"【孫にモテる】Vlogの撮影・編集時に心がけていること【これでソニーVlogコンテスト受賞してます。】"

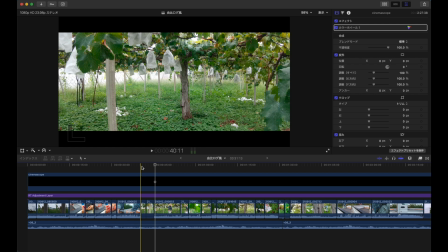俗にBロールって呼ばれてるんですよねサブのショットのことをBロールって言うんですけれどもそれを入れるときに僕の中ではその映像を撮影しているときの音声は全部切ってます
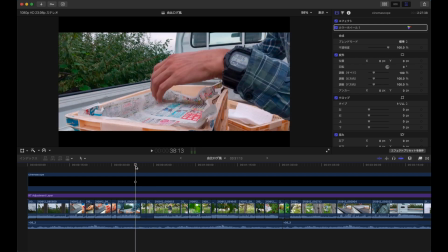ちょっと聞こえるかどうか分かんないですけどちょっと分かるかどうか分かんないですけど
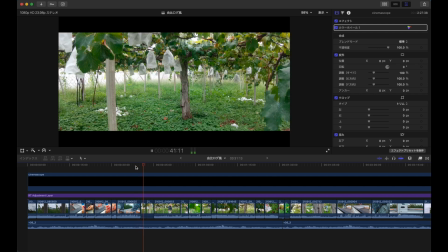ちょっと流しますね今音声流れてますこれショット撮影している音声は消して
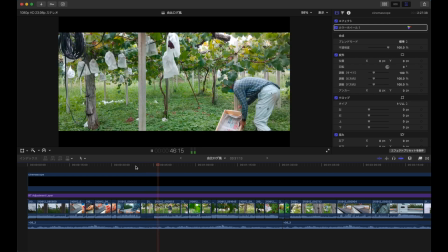でまた撮影している音声を入れているわけですよね
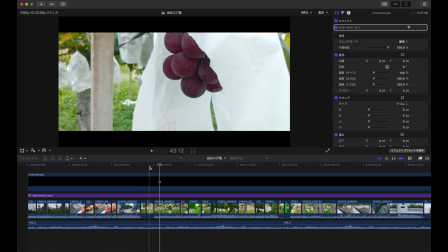この撮影している音を消してでBGMを
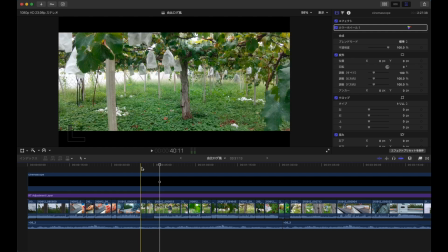際立たせることでここでねあの一つ区切りが生まれるわけですよねその前半の方ではこうやってねあの準備してきたんだな
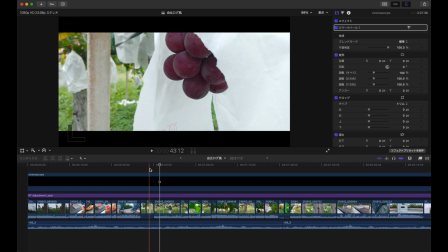でここからまた第2章で収穫が始まるんだなっていう風にあのつなげることができて
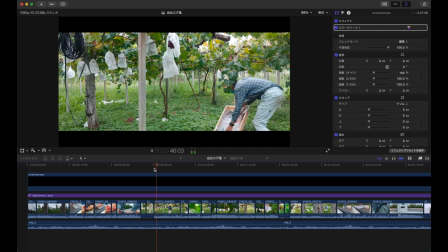でいざはい収穫をしていきますとこれも予定調和で氷取ろうっていう風に思ってここの位置にまずスマホをセットするというか
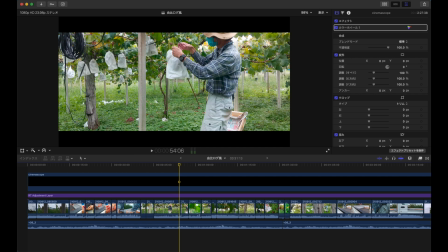この時に僕の中でここねこういう風にぶどうの列がありますよねこれを順次こういう風に取っていくっていう風に流れにしようと思っててなおかつこの絵のアングルちょっと見てもらいたいんですけど構造を見てもらいたいんですけどよくあるね
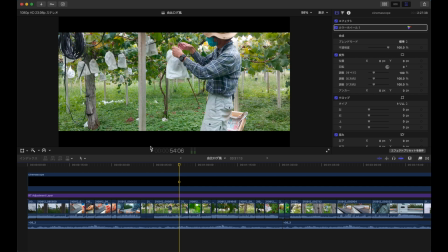三分割法って言うんですか全体をね1、2で分けることで1箇所、2箇所、3箇所と分けられるとこういう法則をちょっと取り入れると結構すっきりした印象を持たせることができます
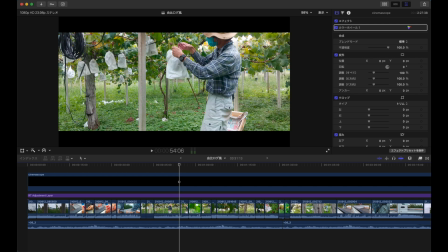なおかつね三分割法で横の方もね同じ比率で分けて歩いてその横と縦が交わったところに持っていきたい見せたいものを置いておくと
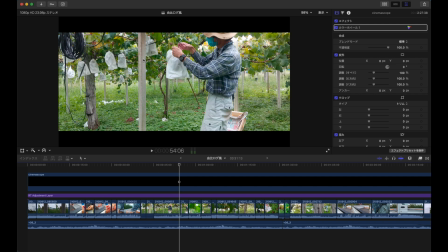より生えたりとかするようになりますここの場合でいうと僕はここの柱ブドウの柱を三分割法の縦のラインここに一つとあとここに置くかですね一つという風にしてます
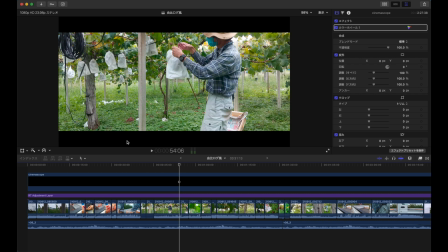で今これあのシネマスコープ映画っぽく見せるようにしてあるんでここにね黒いバーで上の方にも黒いバーやってあるんで本来だったらねこのコンテナをこの辺に置きたかったです
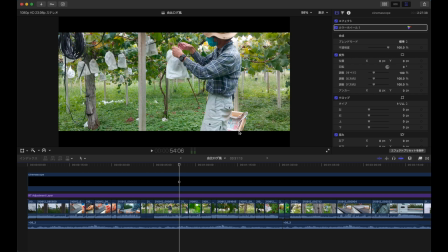この辺に置いて撮影したかったんですけどあのただただカメラのモニターを見たときにこのコンテナの位置がちょうどこの三分割法の横のラインと縦のラインが交わるところ
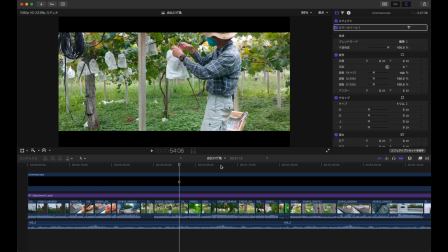ここっていう風に考えちゃってたんでここに置いて撮影してましただから本来だったらこれをなくすとこんな感じに映るわけですよね
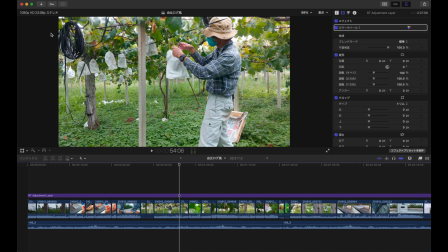横1、2、等しいこの3辺とこの縦3つの交わるところここがちょうどそこの位置になるんですけれども
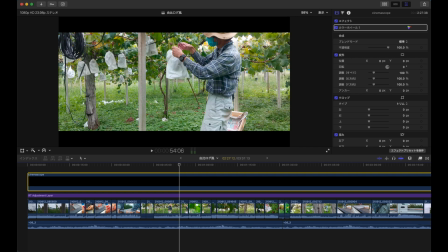ただシネスコをやるとこういう風に削れちゃうんでちょっとこれ僕の中でこういう風に撮影すればよかったなって思った点ですこれねちなみにこのシネスコって今これ疑似的な感じで作ってありますけれども
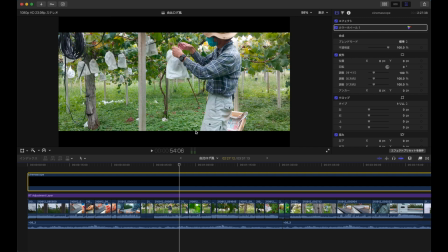本当にねアノモフィックレンズかな本当にそういう専用のレンズがあるんで本当に本格的にやる方は多分そちら使われると思うんですけどこれはもう疑似でやってますフェイクで使ってます
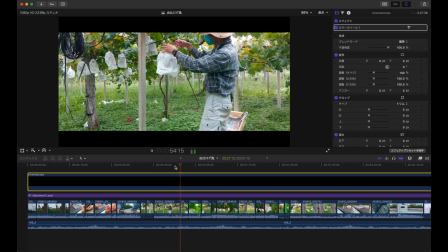こんな感じで収穫していきますぶどうを収穫していって
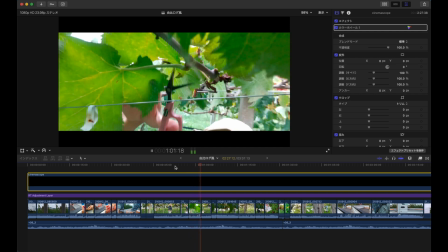ここで手元こんな感じで切るんだっていうのが分かって伝えて
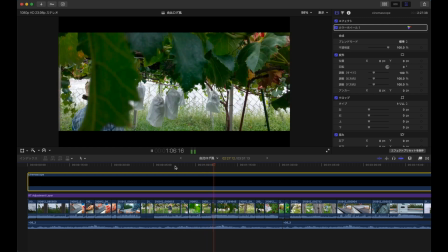ぶどうをこの手に入れますとまた別アングルですね別アングルでこういう風に収穫していきますでこの時に僕の中でのポイントはこれですね手前ボケ
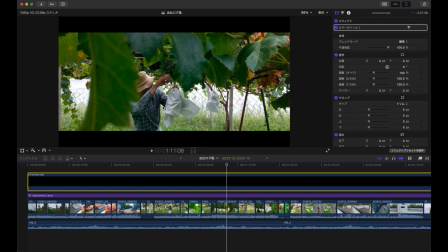手前ボケを作ることでこの奥行き感を出そうとしたところですねスマホのカメラってズームできないですよねズームできないんでもうなかなかボケさせるっていうのが難しかったりするんですよ
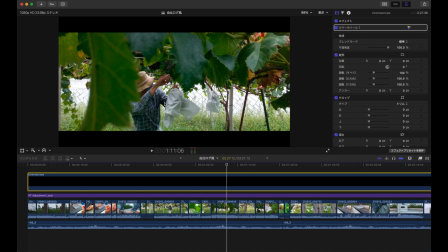今この2022年の1月1日シリアにちょっと作ってるんですけれどもこの時点で動画で疑似的なボケを作り出すスマホのメーカーっていうのは
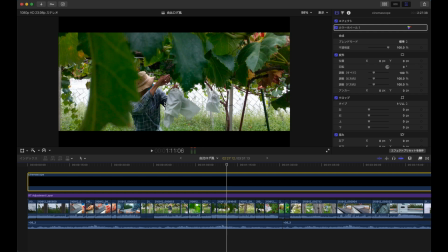ちょっと分かんなくて知らなくて写真だったらポートレートモードとかいって周りを疑似的にフェイクでぼかしたりしてそういうふうに際立たせることできるんですけれども動画ではちょっとまだ未だにそういうのはできてない状態です
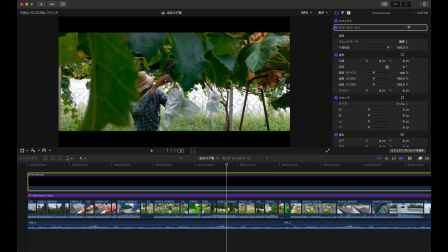でもこういうふうに見せたい被写体見せたいところにピントを合わせてレンズのギリギリスマホのギリギリにこの手前のブドウの葉っぱを持ってくることで
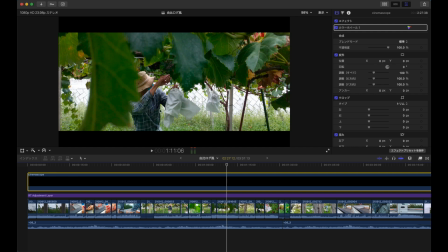ここまで寄ればここはしっかりボケてここにちゃんとピントが合うというふうにそういう風になりますんでこういう風にボケって立体感を生み出す要素になるんですよねなのでなるべくこういうボケを作れるようにしたいなっていうことで
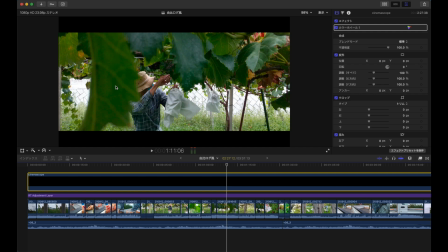今回ここにボケを作って立体的に見せられるようにしました本当だったら一眼とかのカメラだったらこういう手前ボケなしでのここの被写体があって
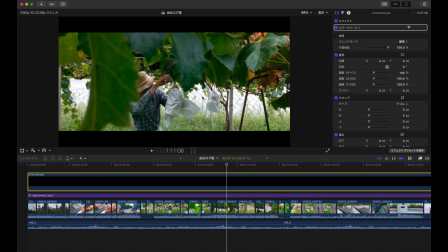で後ろ側のねこの円石の部分をぼかせればもうそれだけで済むんですけれどもスマホではちょっとそれ難しいんで今回こういう風にスマホでもできるボキの作り方こういう感じでやってみましたで流していきますでこういう風にねこんな感じで収穫していくんだって切っていって
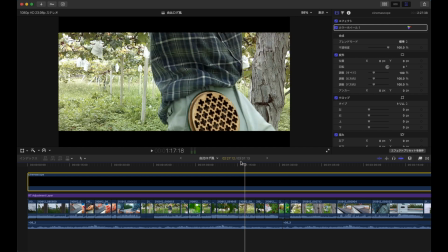でこれでちょっとあの同じ同じ作業がこう続くんでここで一回あのクリップを挟みましたこういう風にカトリル線香
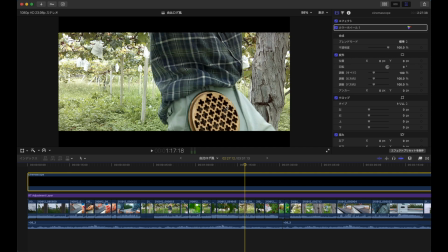一番最初のオープニングでも使ったこのカトリル線香をサブの主人公として最初につけたカトリル線香のやつはこういう風に使われてるんだっていうのを見せながら
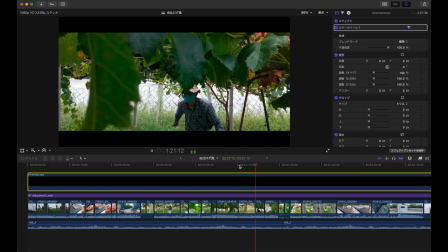収穫していって終わったなっていうところでまたさっきのショットにつなげていきますそうするとこう自然な流れになるんですよねここもう一回ちょっと見てみますね
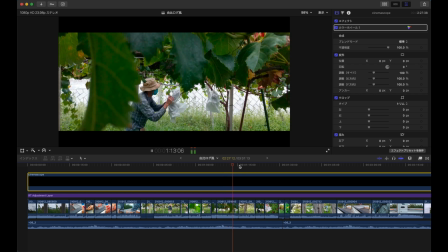収穫していって収穫してはいこれも取るんだなとちょっと色味調整するの面倒だったんで読みましたけどでこんな感じで自然と繋がるわけと
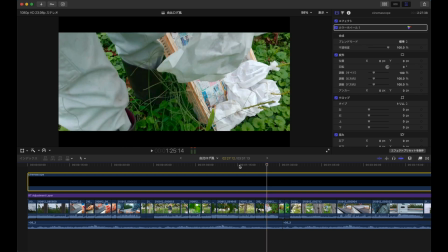でここで実際にコンテナに入れてるところはどんな感じなんだろうっていうのをクローズアップで近くに乗って撮影してます
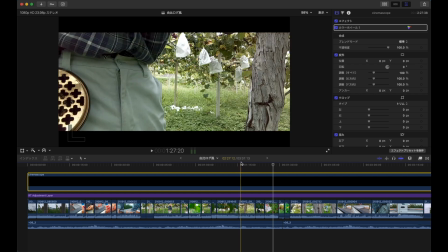ここでただただ近くを映すだけだと
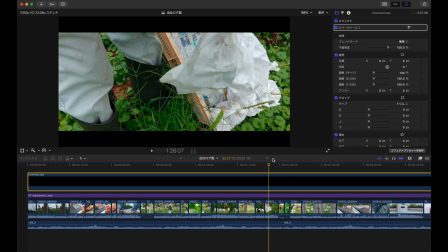ちょっとそこまで構図としてちょっと映えない感じだったんでここもこのコンテナこのコンテナがこの上のところで消えるように撮影しました
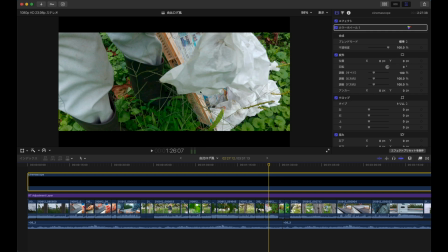これを丸々このコンテナを全部映すとただただ映したという風になるんですけれども